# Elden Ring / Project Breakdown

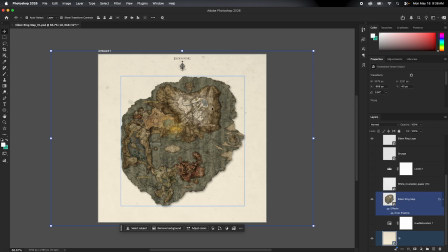(4:07)
But this 18 is just like a paper texture that I have. It's more of a vintage paper texture. You can see that there's some like blemishes all around here,
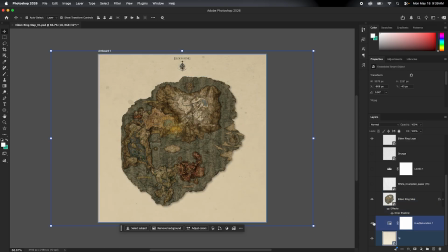(4:22)
and I threw a hue and saturation to darken it up on top of it. The only thing I added to the map was a drop shadow, so you can like kind of see that. I wanted to make it feel like it was sitting on top of the, I guess make it more 3D and give it a little bit more depth.
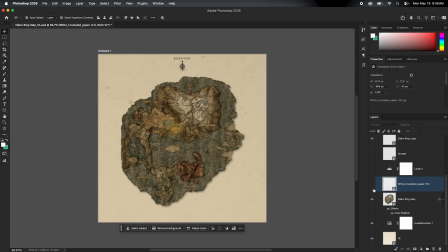(4:43)
The next thing I threw on top of the map was a white crumbled paper texture. And so yeah, again, it's just we're just slowly building like the things that would be on an old Elden Ring style map.
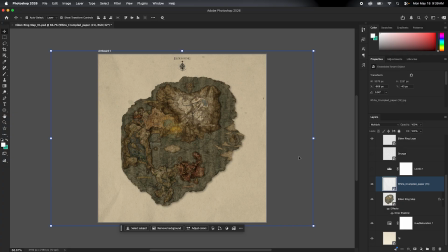(4:59)
it would have like crumples. It would be like old feeling. It would have a really warm and like brown tone. So same thing.
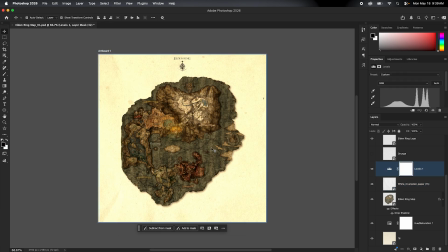(5:10)
Here I added a levels just to bring the brights up and kind of give the darkness a little bit more of a punch, if that makes sense. The next thing I added was just a grunge overlay, and it actually worked really well.
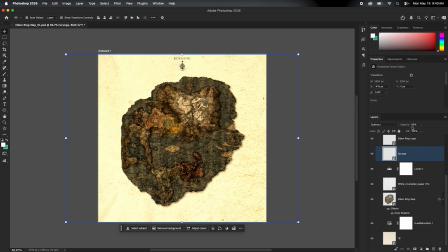(5:27)
I think I probably could have turned it down. The opacity's at 65% and it's set to subtract.
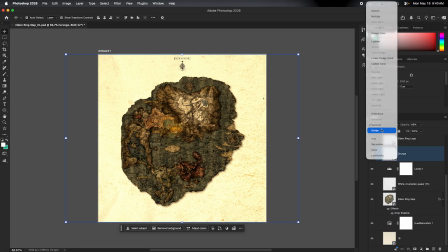(5:35)
And obviously with your overlays, you're going to need to change the blending mode, which is all of these. But yeah, I didn't want it to be like a lighter color like white, because that just wouldn't really make much sense here. The only other thing I have are these like kind of waves that you can see, and they're just like hand-drawn wave PNGs. You can probably search them up on Google. I got them off of Envato. I pay around, I think it's like $30 a month for an Envato subscription.
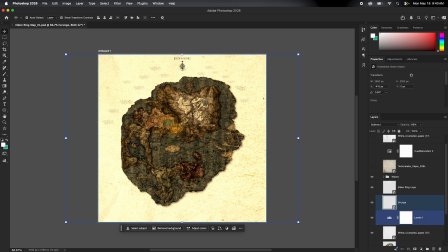(6:09)
They have a lot of good stuff. I use it for a lot of my client work and stuff like that, so it's very useful for me. But yeah, I got those waves just to give it more of a map feeling.
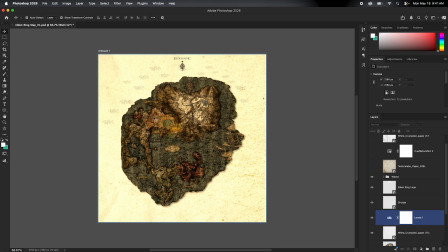(6:22)
Like a lot of like game and like kind of any movies you watch, like if they have a map like this, a lot of times it will be like these hand-drawn waves. They might have like a compass up here, which I had one down here, but it didn't end up making it in the animation, so I just deleted it.
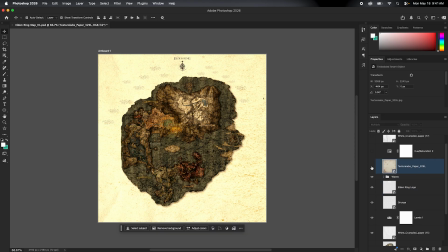(6:39)
Next, I have this paper texture from Texture Labs thrown on top of it.
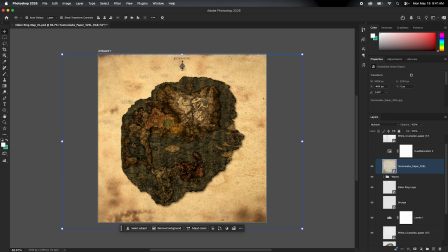(6:45)
It looks really good. I think adds even more like dark spots, like, you know, maybe somebody spilled something on it or it's just got dirt on it. And on top of all of these layers is a hue
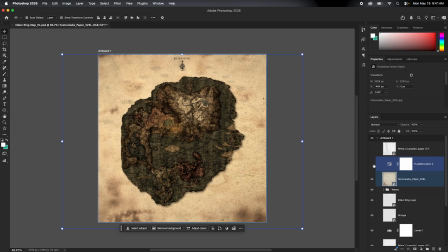(7:01)
saturation to give it more of a vintage feel. And then the last thing I have is another crumpled paper texture, just to kind of drive it home a little bit more, and it's set to multiply. So yeah, a lot of these are set to multiply to bring out,
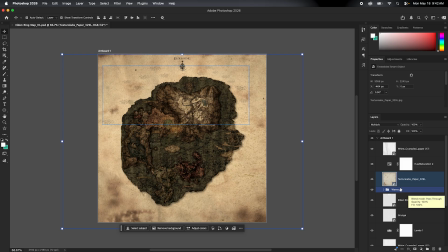(7:18)
like, to get rid of the whites and bring out the darks and the blacks and stuff like that. So this is what it ended up looking like in Photoshop. And now we're going to jump into After Effects, and I'll show you guys how I layered all that and composited it and
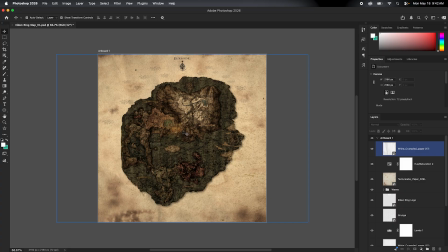(7:36)
animated it in 3D to get it to be the opening sequence that it was.
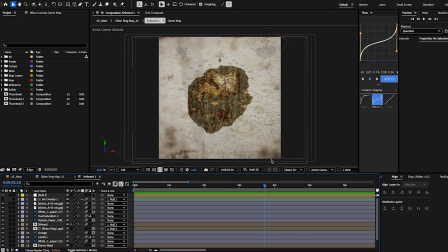(7:41)
All right, guys, welcome to the After Effects breakdown. We're obviously going to start with the intro and the map animation. So not going to waste any time. We'll get right into it. You can easily drag your Photoshop
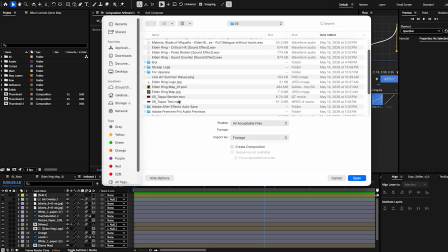(7:59)
compositions into After Effects by going to wherever you saved the Photoshop file.